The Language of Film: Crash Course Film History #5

The story follows, spoiler alert, an American fireman who rescues his wife from a burning building. The film begins with a napping fireman dreaming about his wife and child going to bed at home.
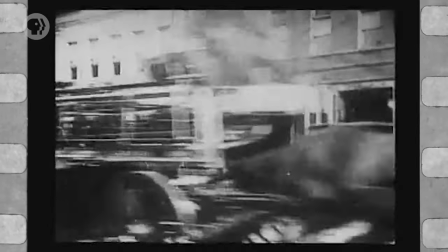4:18 I love napping. After the fire alarm is pulled, and the firemen race to the burning house, we cut inside the building to see the wife and child carried out of the smoke-filled bedroom.
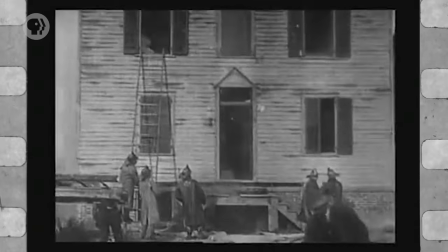4:25 Then, the film cuts back outside the building, and we watch the same firemen enter the same building and emerge once again with the wife and the child. Even though this innovation seemed small, it contributed to film grammar in ways we still see to this day, and affected what filmmakers thought was possible as they constructed their stories for the screen. Now, in 1903, Porter released his most successful film, The Great Train Robbery.
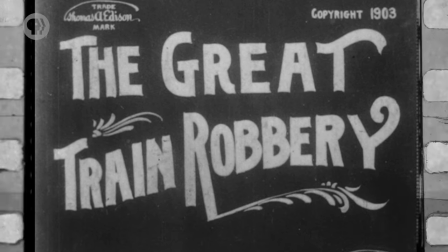4:45 Some scholars argue that the Great Train Robbery doesn't use parallel action in the same way that the life of an American fireman did. But I think a close reading of the film shows a sophisticated understanding of how a filmmaker can manipulate time by cutting between simultaneous scenes.
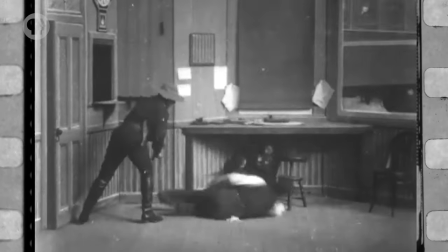4:58 In the film, a railroad engineer is knocked out and tied up by a group of bandits bent on hijacking a train.
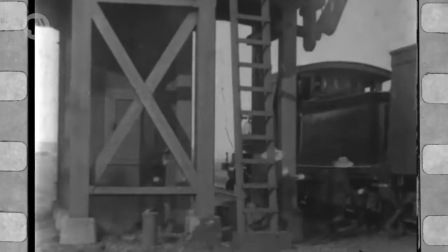5:03 The heist plays out in a traditional linear fashion. Each scene is one uninterrupted shot after another, including a really long shot of the thieves lining up the passengers and stealing their stuff. Then, a remarkable thing happens, and I'm gonna remark on it.
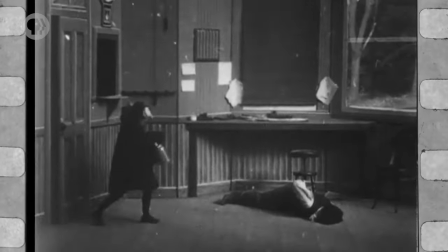5:15 Once the heist is complete, the film cuts back to the railroad office as a young girl discovers the unconscious engineer, revives him, and sets him free.
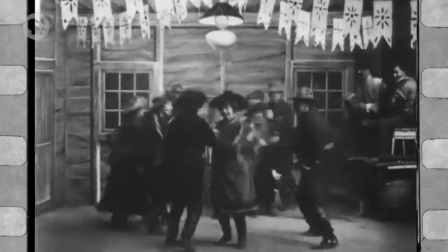5:22 We then cut to a group of law enforcement officers at a dance, where the engineer busts in and alerts them to the heist.
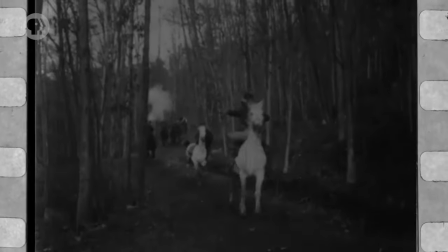5:27 And finally, we cut to the criminals riding horses through the woods, being chased by the law enforcement officers. At this moment, the two time streams that were happening simultaneously, the railroad engineers and the criminals, suddenly merge.
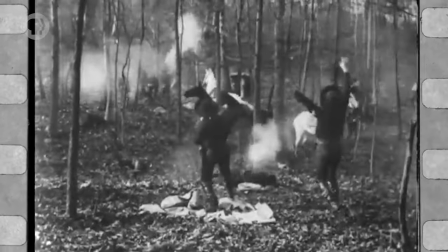5:38 And the rest of the film plays out in another linear scene in which the officers gun down the criminals, dispensing the kind of frontier justice that would make Clint Eastwood proud.
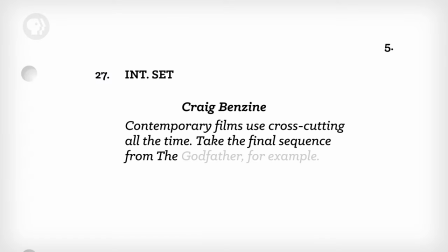5:45 Contemporary films use cross-cutting all the time. Take the final sequence from The Godfather, for example. 70s, but contemporary.
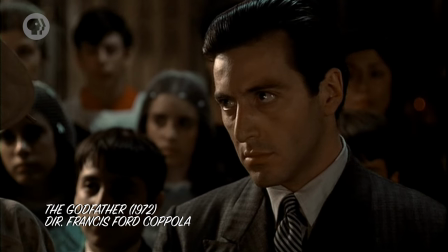5:52 In it, director Francis Ford Coppola cuts back and forth between the baptism of Michael Corleone's godson and the slaughter of his enemies.
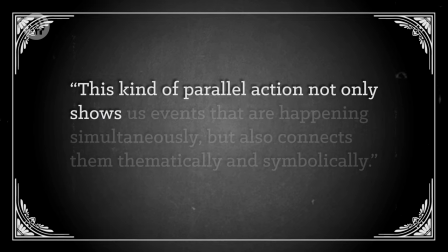5:58 Church to bloodbath, and back again. Fun. This kind of parallel action not only shows us events that are happening simultaneously, but also connects them thematically and symbolically.
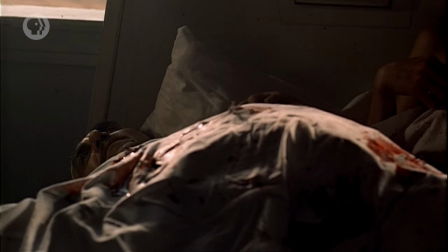6:06 Michael is consolidating his power as head of the major crime family through both violent and peaceful means, in ceremonies both sacred and profane, juxtaposing life and death. Not every use of parallel action is as profound as that, though. Comic book blockbusters like The Dark Knight or Captain America the Winter Soldier cross-cut during action sequences to heighten tension, while thrillers like The Fugitive and The Silence of the Lambs juxtapose The Pursuer and The Pursued. And every romantic comedy that ends with a race to the airport cuts back and forth between the would-be sweethearts, daring us to consider the possibility that they won't live happily ever after. All of that starts with Edwin S. Porter and his experiments with parallel action. Porter was responsible for a few other innovations in The Great Train Robbery that made it one of the most influential movies of the early silent era.
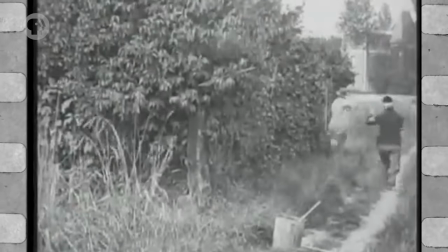6:45 Before The Great Train Robbery, most films consisted of static shots. The camera was set up, someone turned the crank, and the scene played out before the lens. Porter was among the first filmmakers to begin moving the camera during the shot, and that's how we got the pan and the tilt.
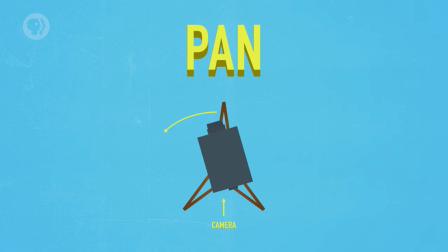6:56 A pan occurs when the camera is turned left or right on a horizontal axis from a fixed point, like the top of a tripod.
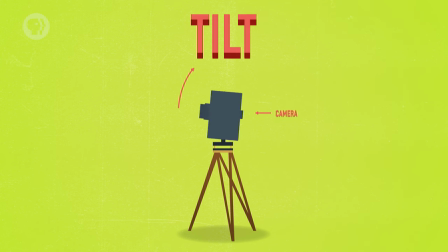7:01 And a tilt happens when the camera is moved up or down on a vertical axis from a fixed point.
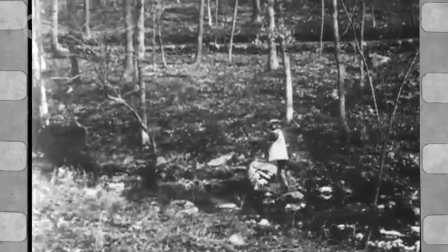7:05 Porter used both in the Great Train Robbery, including one remarkable pan as the escaping criminals hop over the stream and scurry through the trees.
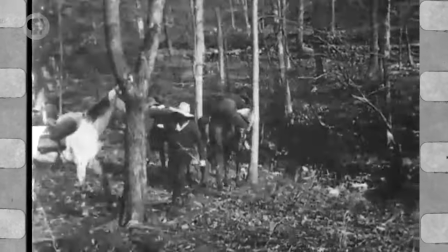7:11 The camera pans left with them to discover horses, their means of escape. The film and the filmmaker are playing a trick on us. They know more than we do, and Porter is revealing narrative information in a camera move instead of just showing us everything. He's using the camera to tell the story. Amazing! Here's another chance to put yourself in the shoes of an audience member, one who's only seen films where the camera never moved, and all the story information was right there in the shot.
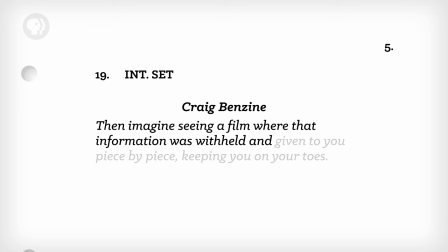7:33 Then, imagine seeing a film where that information was withheld and given to you piece by piece, keeping you on your toes. You're suddenly watching an exponentially more sophisticated film. Lucky you! Not to mention, the last shot of The Great Train Robbery was unique in its own right. It's a medium close-up of one of the bandits, much closer than any shot we've seen so far, and he's looking directly at us.
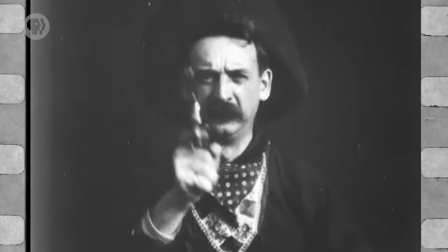7:51 He raises his pistol, aims at the camera, at us, and fires. The size, scale, and direct gaze of this shot was startling at the time, and influential enough that Martin Scorsese stole it for a key moment in Goodfellas. And if it's good enough for Marty, it must be pretty good. Marty, if you're watching, can I call you Marty? Let me know in the comments. No single filmmaker did as much to shape narrative film grammar in the first decade of motion pictures as Edwin S. Porter.